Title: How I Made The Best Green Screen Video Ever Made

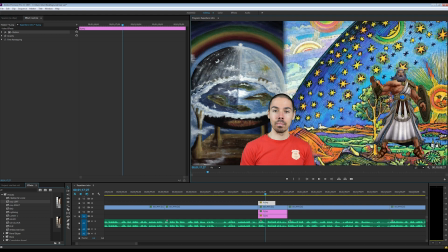Maybe I'll put him down on the Flat Earth here. I don't know, God would probably be bigger than a tree, I imagine.
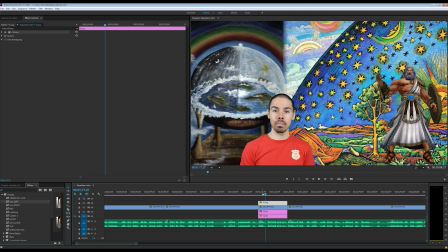I'll go with how I say it. When I say Flat Earth God.
So male pattern baldness. Flat Earth God.
Right about here, I'll have him come in. So I'll just put like keyframe there and then go back to the beginning, take him out.
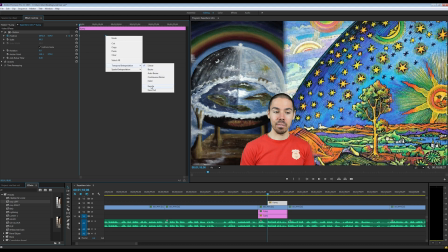And I'll ease him in so it's a little smoother. And then that will be it.
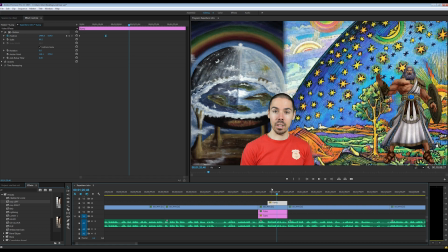Flat Earth God's cruel sense of humor.
Now, to take it up a notch, add some lightning for old God over here. So I have a lightning preset for my wizard.
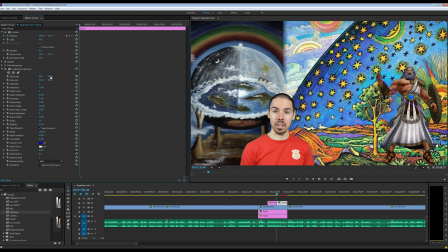You just gotta get the starting point from his hand, and then I'll have him zap me in the eye. So we'll just...
Flat Earth God's cruel sense of humor is not relevant in your life at this time.
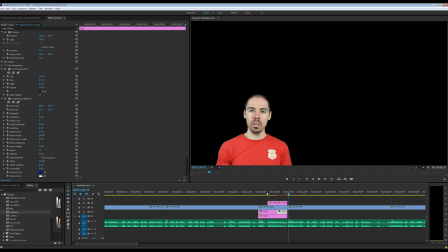It's little things like that. I have fun with this. I know nobody's gonna care. They're just gonna be like, yeah, whatever, buddy. Just tell me what to eat. So this video is done now.
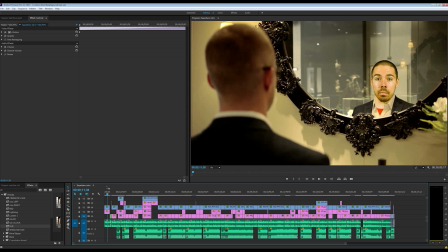Took me like 2 days to edit this. It's a long one. I don't usually do 20-minute green screen videos, but I just wanted to show you what it looks like finalized. I mean, you can see all the red, pink things are pictures.
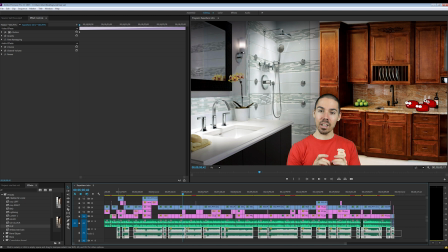Look at all those pictures. All this is music. And for me, when I edit, everything is about timing. I don't just put a picture up sometime. I put it up exactly when I say that word. If I'm about to say kitchen, this picture of a kitchen goes up right when I start that word.
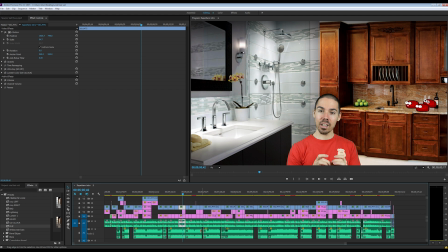That's how I work. And when I take the music off for a split second, usually that's just to emphasize the humor.
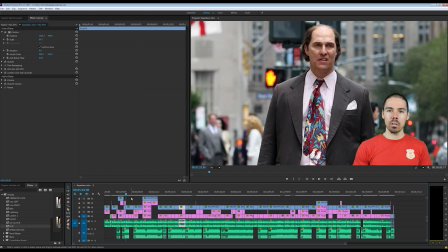Let's just see. Here's an example of when I just cut the music out to emphasize humor in my life.
The real question everybody's asking themselves is, do bald people deserve the same rights as regular non-baldies?
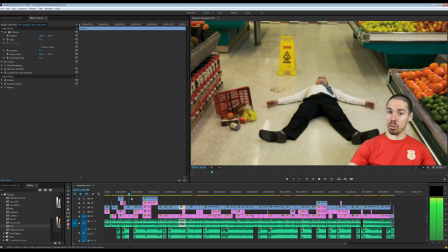That's the thing, like, should they have separate grocery stores for bald people food? And should their money be worth the same? okay.
I had a tough time saying this with a straight face. I'm always looking to improve.
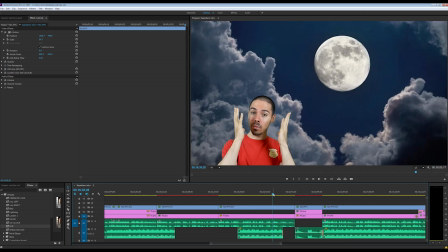I'm always looking for situations to use my creativity. That's what I love doing. That's why I do this, just to express myself. So when this happened, listen to this line.
When the moon is shrinking, your penis gets smaller. That's just a fact.
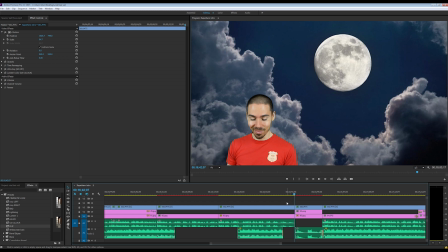Now, I could have ended this because, I mean, the line was over. We were done here. But as I looked down, I noticed I looked down and I just thought, like, I'm looking at my own shameful tiny penis because of the shrinking moon.
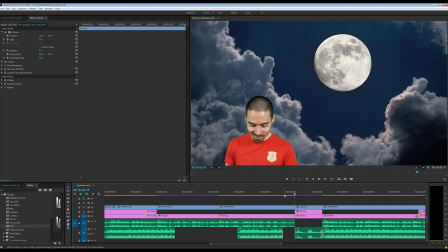So this is what I ended up doing with this line.
When the moon is shrinking, your penis gets smaller. That's just a fact.
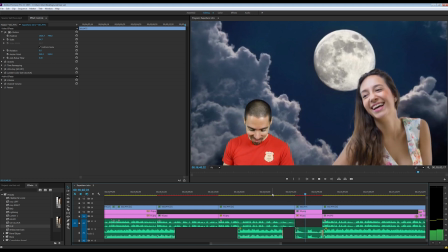So sad.
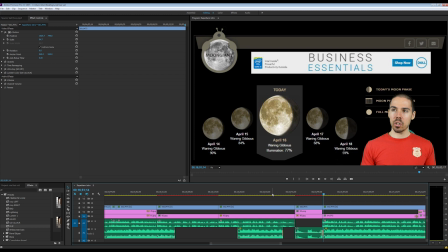So I got smaller and smaller as she grew.
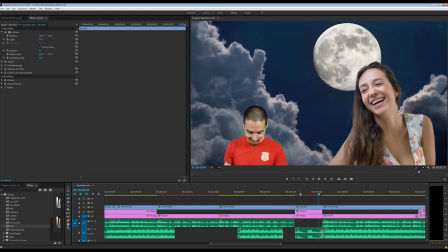I love doing this. This is what I do for a living, and I can't even believe it. I have to pinch myself sometimes because I'm just like, oh my god, I get to just create the silly things in my mind, and I get to somehow put that into a visual element,
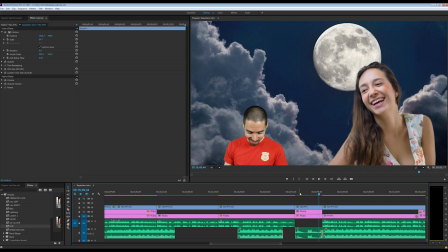and you guys can witness it. And I love this so much, so I'm so grateful for you guys for watching the videos. So much amazing things are ahead, you have no idea.